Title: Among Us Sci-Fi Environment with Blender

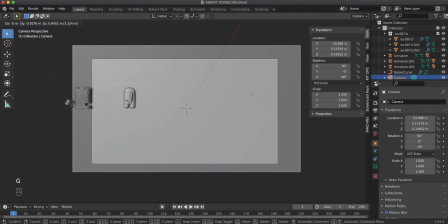Now let's create the back wall, which means you add a plane right and scale it to match the camera view, and then you add some loop cuts.
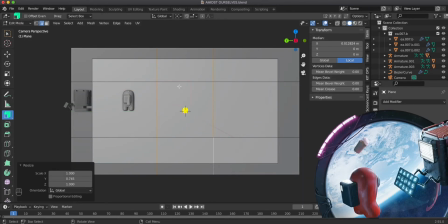You know, you have this little square in the middle, and this is the area where the circle is gonna be. Go to preferences and enable the add-on called loop tools.
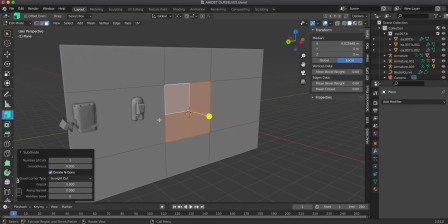Before using loop tools, select this face and subdivide it. Let's say 10, okay?
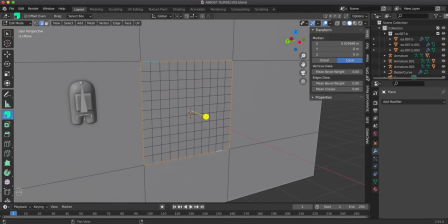And now select these edges here. You go to edit, loop tools, and select a circle.
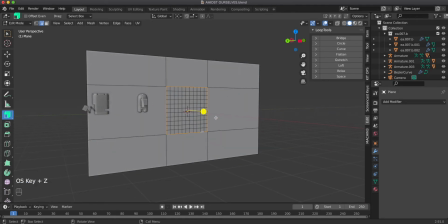Now you see this doesn't look like a circle, it's an ellipse, right? So what's the problem? The problem is that we don't have the scale applied. So apply the scale, go back and circle, right? This looks like a circle.
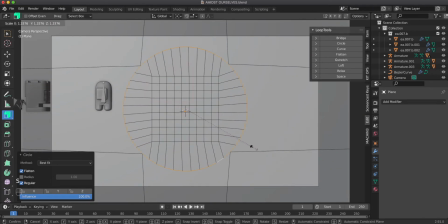So, and when you're in the camera view, you see you can always scale this circle in the way you like, and this looks rather okay.
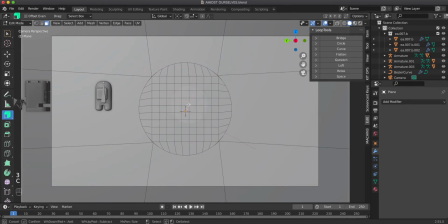And go to face mode, and with C you can remove all this nonsense inside of this circle.
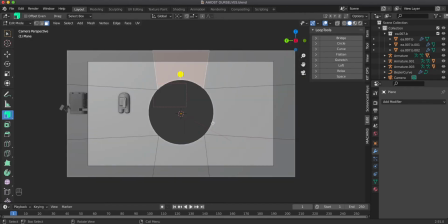So this is removed, and the next thing we're gonna do is to add
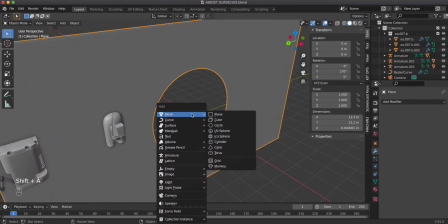a glass viewing window or something like that.
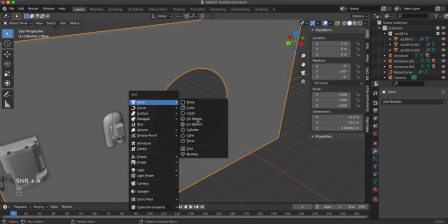So let's add it's easy, let's add a UV sphere, scale this.
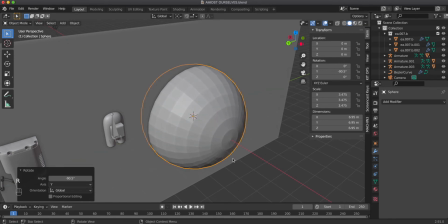And one thing to mention here is that you don't want to use like this part as the center of your window,
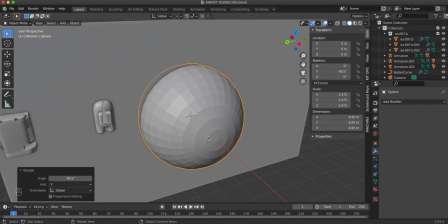because when you subdivide it, it's gonna do some weird things when it's glass.
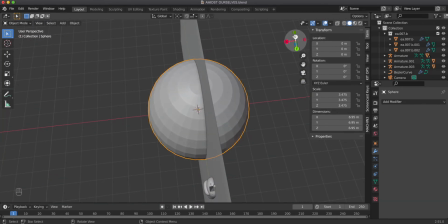So instead of rotating it that way, let's stay in this rotation and let's delete most of the window.
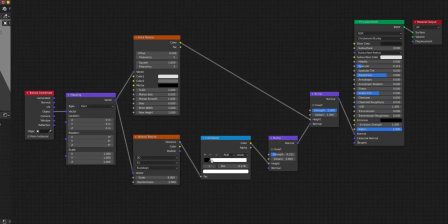So for the material of this wall, I made something out of Voronoi and bricks.
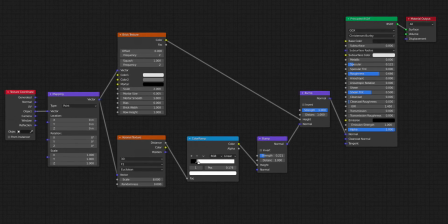So now let's talk about composition a bit, right? So here we have our scene.
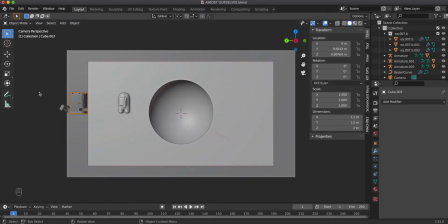Could be called like a really horrible composition so far. Some things are outside of the camera and some things are in total random places. So first thing when thinking about composition is like, what is your focal element? What are you gonna wanna show in your scene? The focal elements are the hard surface thing here and the character.
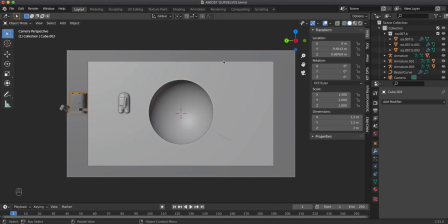So where are we gonna place them? It's a fun way to actually turn on this viewport display composition guides and just, experiment with this, like center. Okay, do I like center? I don't like really. So let's use like a ratio. Not a fan of that.
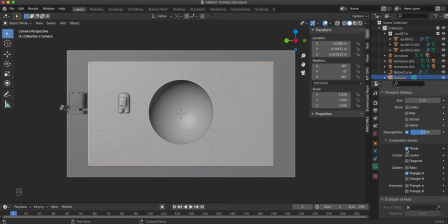Let's use a triangle and thirds, for example. You see, it created an interesting pattern.
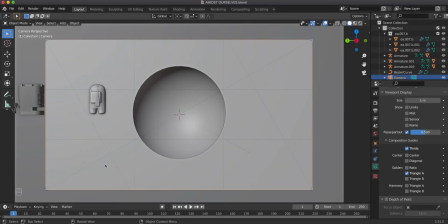Maybe I want to use it. I do want to use it. So here we can see that an important point of the lines crossing is here and the other one is here. So what does it tell us? Maybe one, important element should be here and the other one should be here.
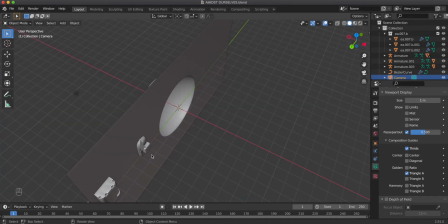So they're kind of opposing themselves. So I'm gonna select the character here and I'm gonna move it here, right?
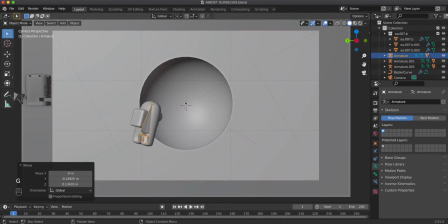Position it right here. This is how it looks, right? And the next thing is, okay, we got one element. It doesn't actually have to be like precisely on this line, but it should be around here, So I'm gonna move it here, and the reason is that if it was like here, and as you know,
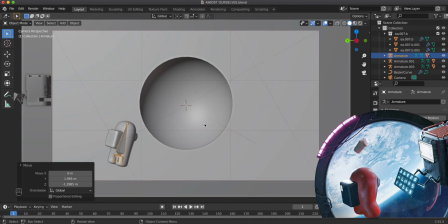we got this bright earth coming from here later on, we couldn't really differentiate between the character and the wall because it's just so dark here. But it's bright here, and our eyes really like contrast, so when I move it here, I should have like a really eye-catching thing going on here.
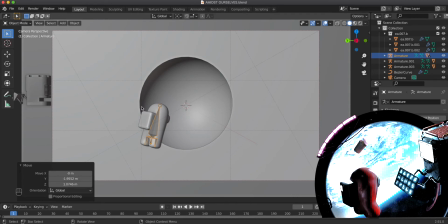The proof is here, your eyes are inclined towards this thing. So I'm gonna select the other thing here.
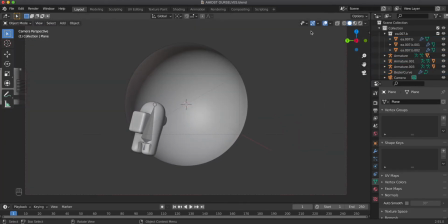This was supposed to be a computer actually. Something like that.
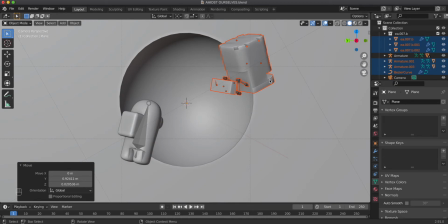Of course, contrast here. Here we don't have contrast, but we have a solution for that later on.
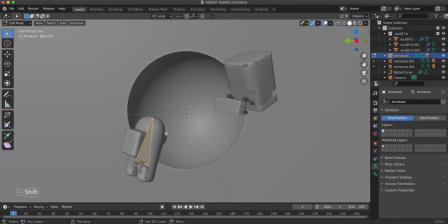Now let's pose the characters in a way that looks okay. I'm gonna go to local mode here, so I can, adjust the rotation according to the character.
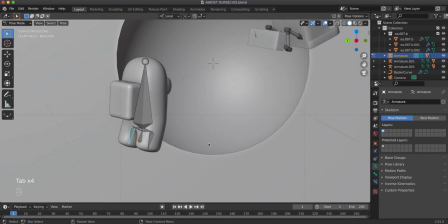So go to pose mode and let's do something like that.
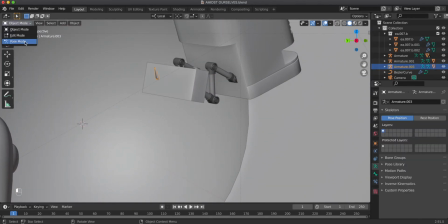Okay, this kind of looks nice, And maybe we wanna select this one here, go to pose mode and grab it and move that way, I think.
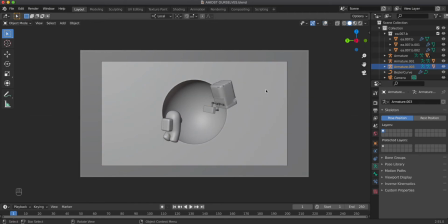This is the scene, basically. This is like the bare bones of the composition. Now, what is the next thing?
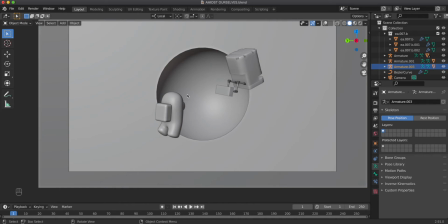Okay, I think we should use or add this lamp before we do anything else.
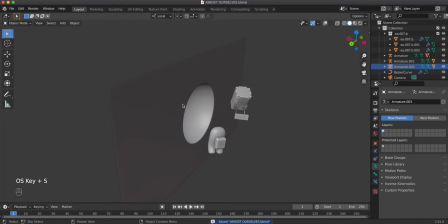So the lamp in this scene is going to be an image of an earth. Because I didn't model this myself, of course.
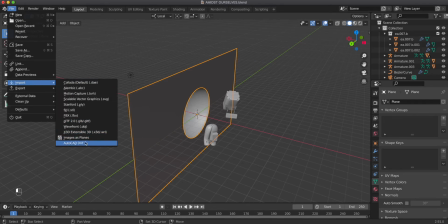File, import, and images as planes. You have to enable this add-on first.
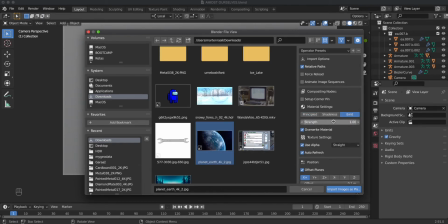Downloads planet Earth. Let's change it to emit, and strength should be 1, and let's import images as planes.
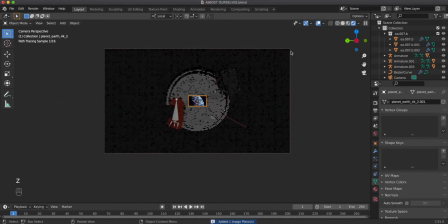So when we're in the render mode now, you see the world should be set to 0, right?
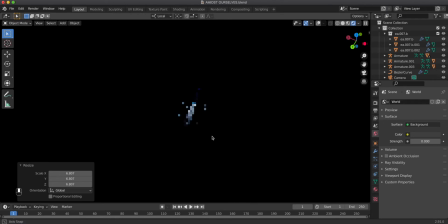Now we have the Earth selected, and I'm gonna scale it up and move it so that it makes sense, Let's see how does it look, right?
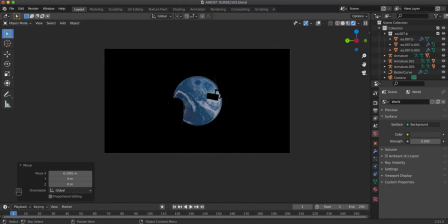It does look okay. The Earth is there, but it's just so boring, right? What are we gonna do?
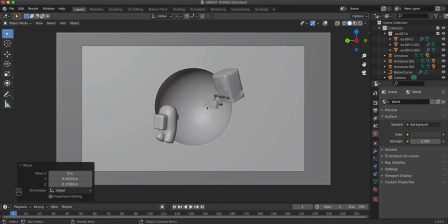We can use the line of the Earth as a guiding line between these characters. So this basically also accentuates this line in the middle. So we're gonna make the Earth look cool and also guide our eyes between these two main parts of the image.
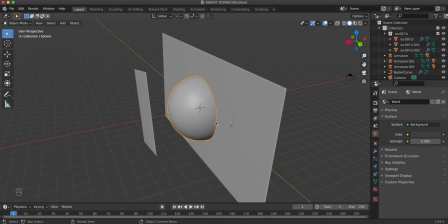And I think actually like the window is too curved, so for my taste actually, so I'm gonna make something like that.
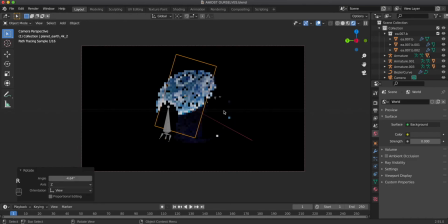Okay, looks better, definitely. And I think the Earth is in its place.
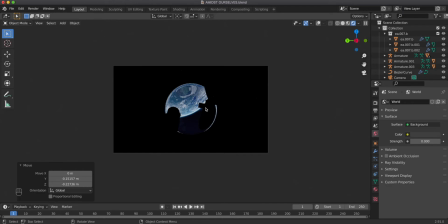It's guiding between the characters, but now you see everything is so dark, right?
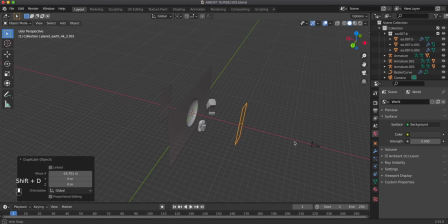I'm gonna use the same picture here, duplicate it and move it here, behind the camera actually.
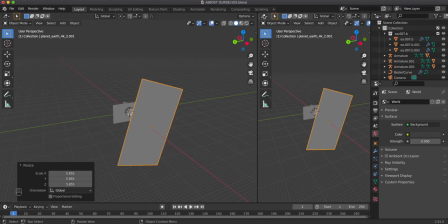And I'm also gonna make it bigger, open a new material window editor here for just a moment.
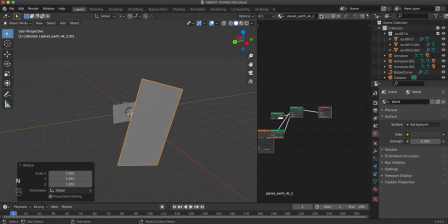And let's make a unique material. So click on this number 3 here, and now it's a unique material. This actually could be just emission. There is no need for transparency here. Now we can control this strength separately from the Earth down there.
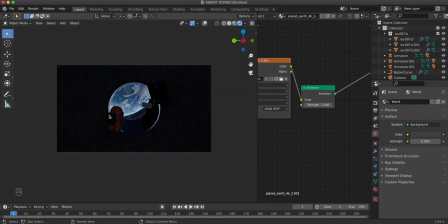So as you see, it added something here. which looks okay, but we first have to make sure that even before adding any supplementary light, that our exposure is correct.
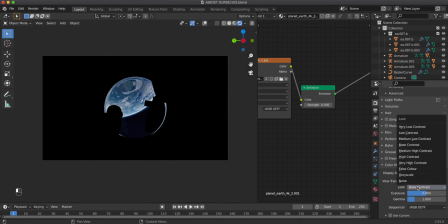So go to exposure, the color management tab here. Let's check in the false color mode if anything is clipping, you know.
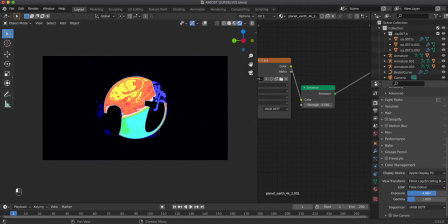Let's increase the exposure. Okay, white means clipping, so it's gonna clip now. And I'm gonna pull it back. Let's do something like that. I also want to preserve some details here. So see, I could actually crank this exposure quite up actually. I'm gonna do something like 0.5. Let's use 0.5. And now let's change it back to very low contrast.
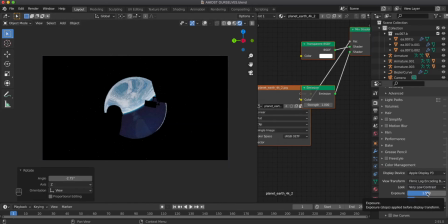Okay. Yeah, we have this exposure set, and select something like 0.5.
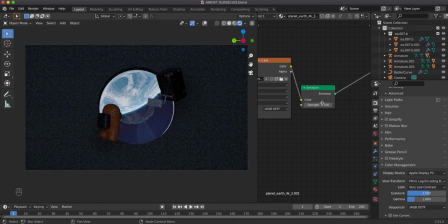Okay. This is too much obviously. So let's use something like 0.2.
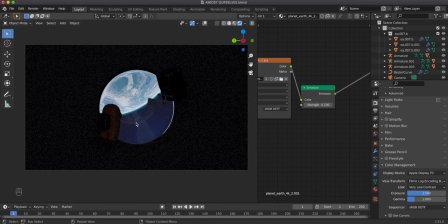Let's make 0.1 actually. Too much light here. So, okay, this is looking like we have like bare bones of lighting and composition here. We have a problem here, like you can see there's a thing here, but we don't actually see like what is the shape of this thing.
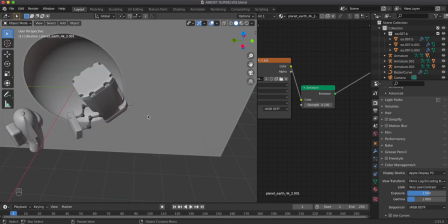How do we make this more apparent? Let's add the cursor here with shift right click, and let's add an empty.
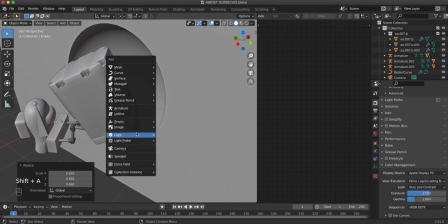So the empty is like plain axis stuff, you know. And let's also add a light, which is gonna be a spotlight. I'm gonna move the spotlight here,
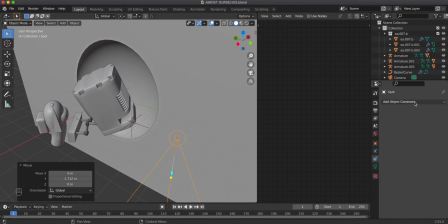and now I'm gonna add a constraint to the spotlight, which means it's gonna track to this empty here. And this means lighting becomes a lot easier, because here we're going to select the target as empty.
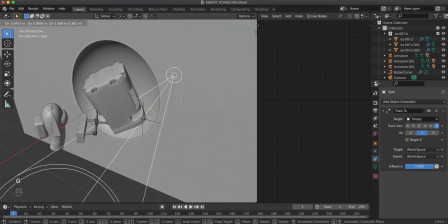And you know, wherever I move this light, it's always going to direct into this direction. So this makes lighting a lot easier.
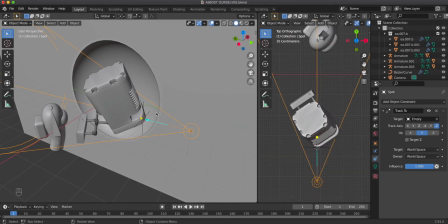I'm going to select another 3D viewport here. And now let's go to the camera view and start experimenting with this light.
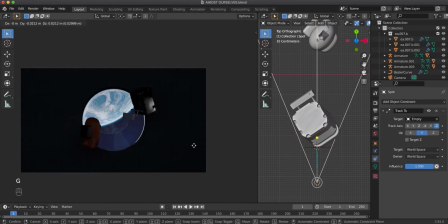Does this look nice? Yeah, I think so, but maybe we can do better. So move it around here.
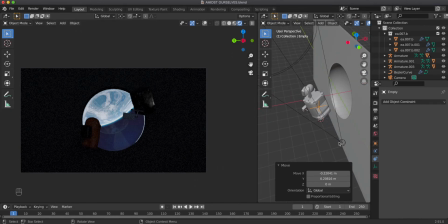So I think this is a nice one here, but I'm also gonna make this lamp a bit bigger. So let's make like 1 meter of the radius, and let's make the cone a bit larger as well.
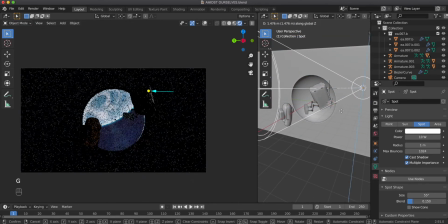So here's the thing, but I'm actually gonna move this one up. So we got some more accentuation on this side here.
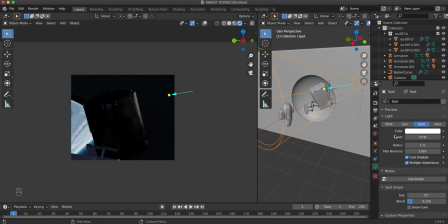Okay, so we got the placement right, but we need to adjust the colors a bit. So we got blue here.
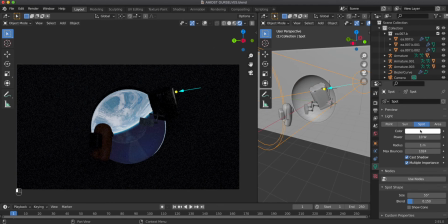What are we gonna use in the lamp? We could use blue, but this doesn't create any contrast. This creates some contrast in the sense of luminosity, but it doesn't add like a color harmony style of contrast.
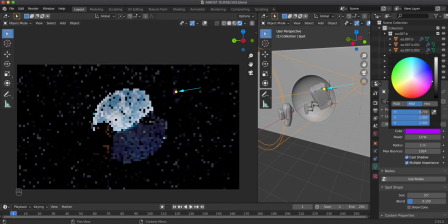So I'm gonna use something like this color here.